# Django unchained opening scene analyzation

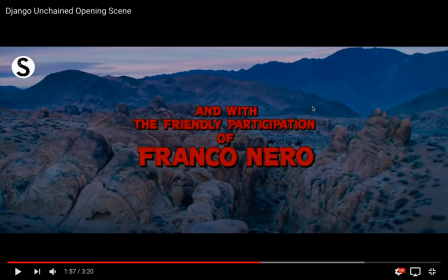there's a very very extreme long shot and just in that corner we can see them there but then this is all just to see the environment that we're in and see how harsh and friendly it is again
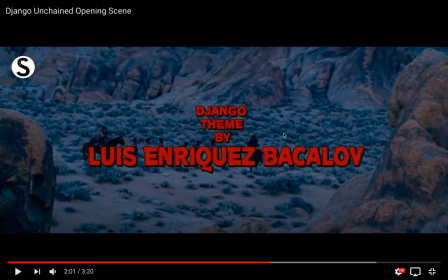match on action zoom inwards again we see the level of the two men on horses significantly taller than the other men again to show power over the thing and as an opening sequence what this does is it gets uh the audience
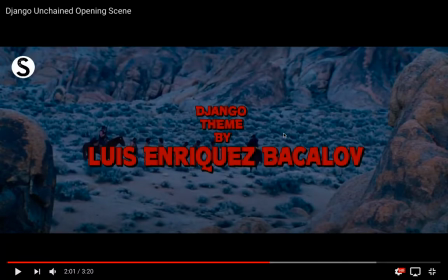to understand the genre of the movie and to show a recurring theme in the movie will be race and power.
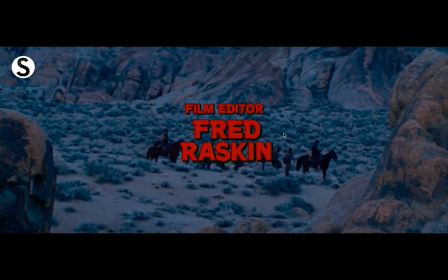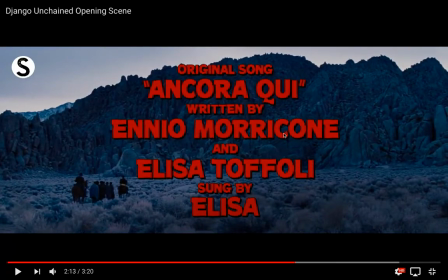Again, to see the people above them higher, but again also what they're doing here is the extreme long shot makes everyone seem small and to make this whole environment seem very open and make the actors
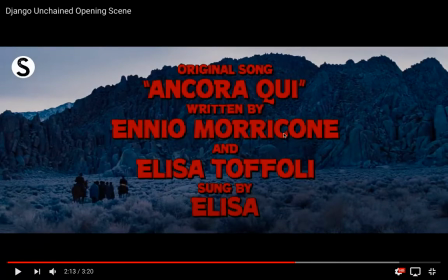here seem very vulnerable as they seem very small then
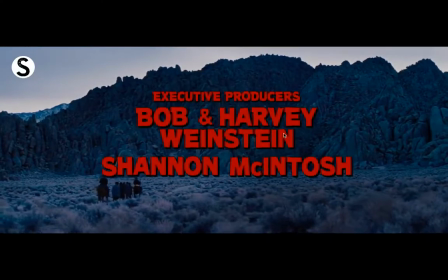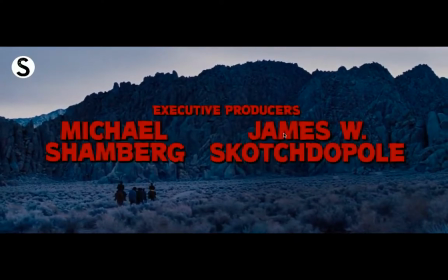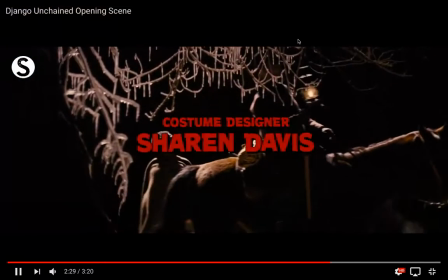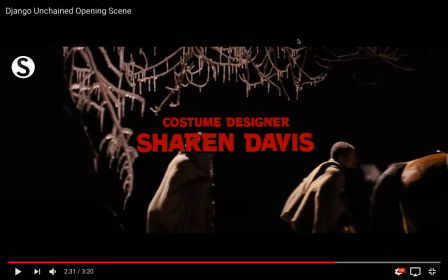we have uh we have a another mid shot we see we see them again we see the people on horses wearing a uniform that looks to have a house connotation as a wealth however with the other people the slaves we see them wearing just blankets again
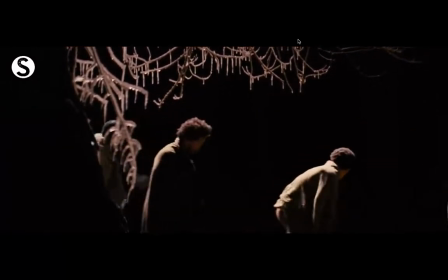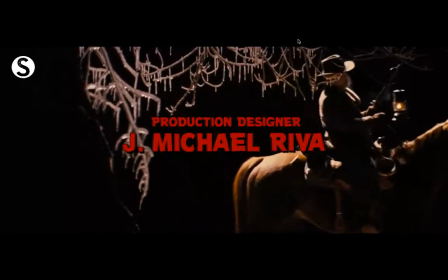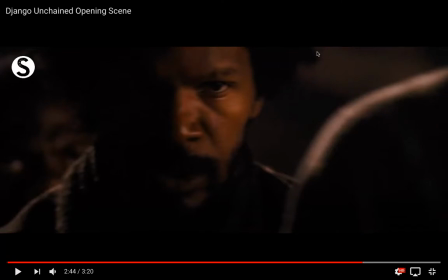another close-up of the main character again this creates connection with him before you realize that he was the main character but also it shows the facial expression of someone that's a slave been walking through this and it has very
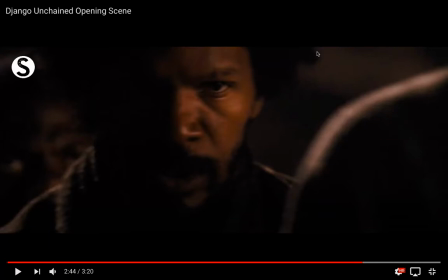negative connotations and you feel towards him you feel empathetic towards his character because of his close-ups you get to see his
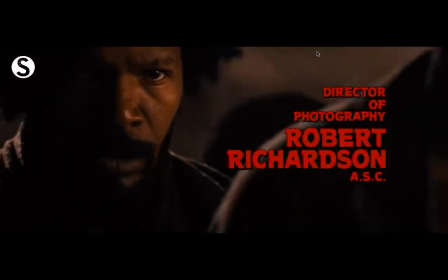face what
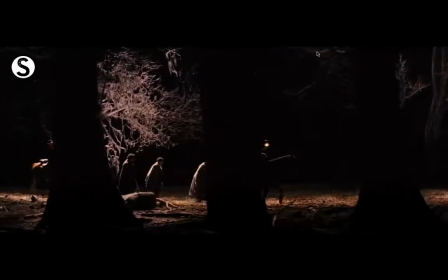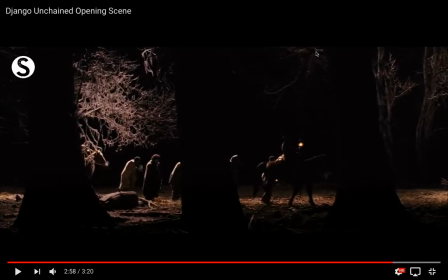they've also done here is the two horses act as entrapment for the slaves in the middle showing that they have nowhere to go they are they don't have any freedom yeah so that was done on purpose to show the lack of freedom that they have then
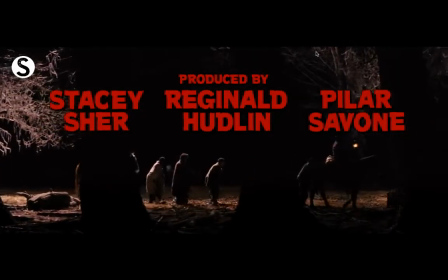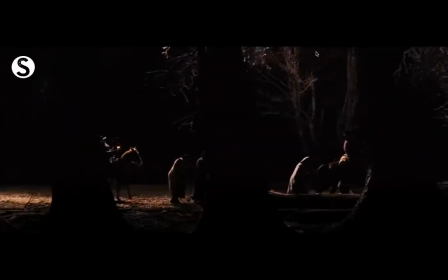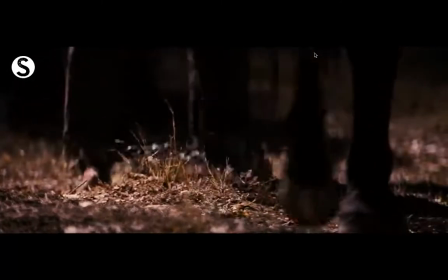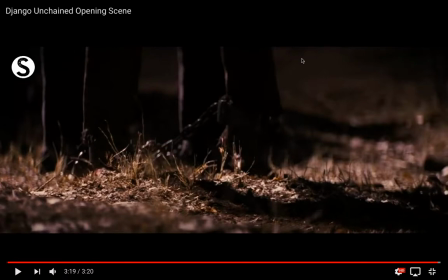we get uh finally to end off we get a close-up of their feet and uh we see chains around them again to show that they are slaves and they don't have any freedom But as we've realised the whole time,
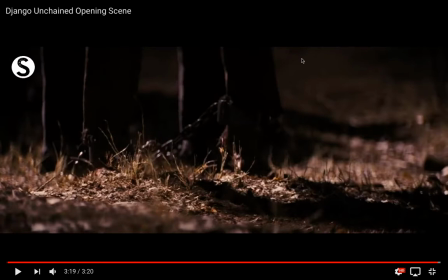all this is doing is setting it up for someone to subvert the stereotypes of what happens in the following bit of the movie. So this is a really good way, this opening scene is a really good way for the audience to understand what they're going to be watching and prepare for it.
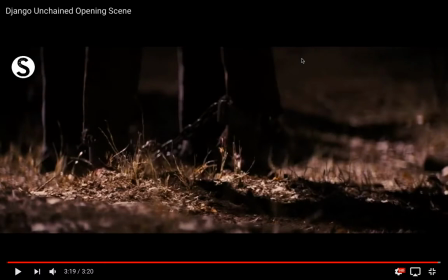So yeah, that was the Django Unchained opening scene analysation.